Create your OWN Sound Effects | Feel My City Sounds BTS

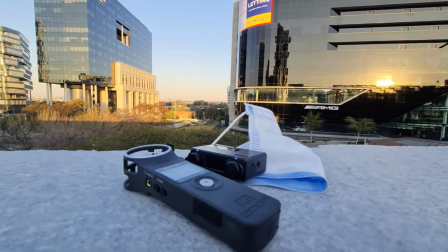(12:29)
After that, we moved into some normal city sounds as usual that we captured
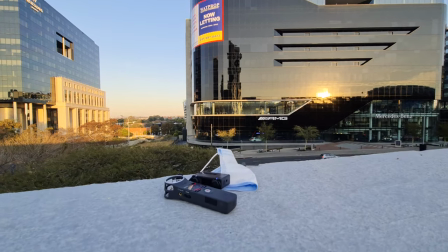(12:34)
on the rooftop and just kind of let the audio run using a mask as a dead cat.
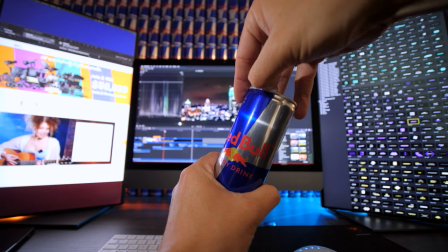(12:40)
I followed into the cracking of a Red Bull can, which obviously had to appear in the video. Then with the pillar passing, another whoosh effect, followed by a scary scene and you hear a guitar noise over here.
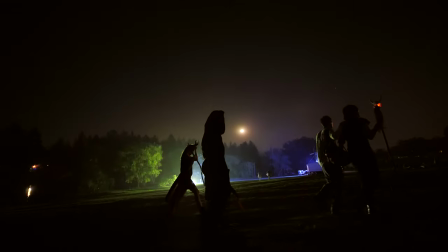That guitar noise, which is kind of like a creepy kind of sound.
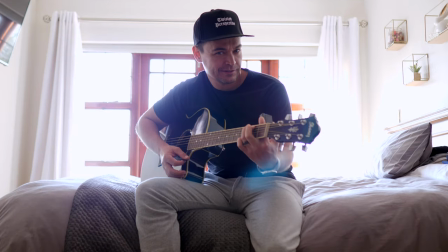(13:04)
I did, yeah. I'm not gonna jam a cool song for you. This is actually what we're gonna do.
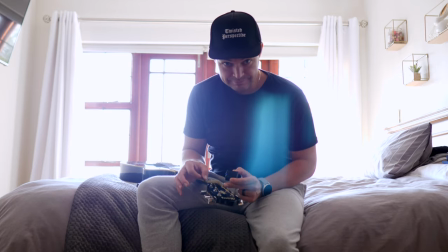(13:11)
Listen to this. You then hear an evil laugh. That was my evil laugh recorded with the Lark 150. And then all I did was added like a telephone equalizer filter over it.
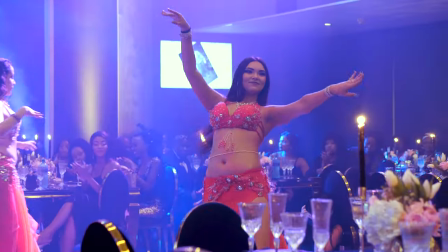(13:23)
Just kind of reverbed it out so it just sounded weird. Then we move into the belly dancer. Very, very slight hint of the original audio to get some of the crowd and the clapping. Followed by Michelle's idea to make Zach a toy to play with and do this.
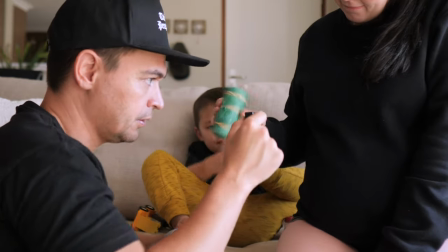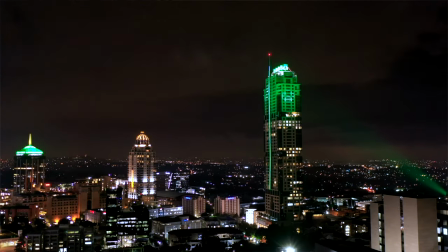(13:48)
We then go into more of the kind of droning sound with the wind up in the clouds, followed by the kettle, which you've already seen, and then the alarm clock, which was pretty simple. We just set the alarm on the phone and changed the time and recorded the audio, and then opening the eyes with another whoosh effect to kind of emphasize that. Then it goes into the record button of the camera to show you the last shot. Now that record sound is a little bit weird. This was the original record sound. We added some telephone vibration and weird stuff to it, and it just kind of sounded a bit weird. We hope you enjoyed this little BTS of a video that took us forever to put together and just kind of create this for the competition. I hope more of you join into this competition because I think it's so cool to learn about this, and the BTS of it just teaches you so much. So thanks for watching. Wherever you are in the world, have a good day, good evening, good night. Goodbye.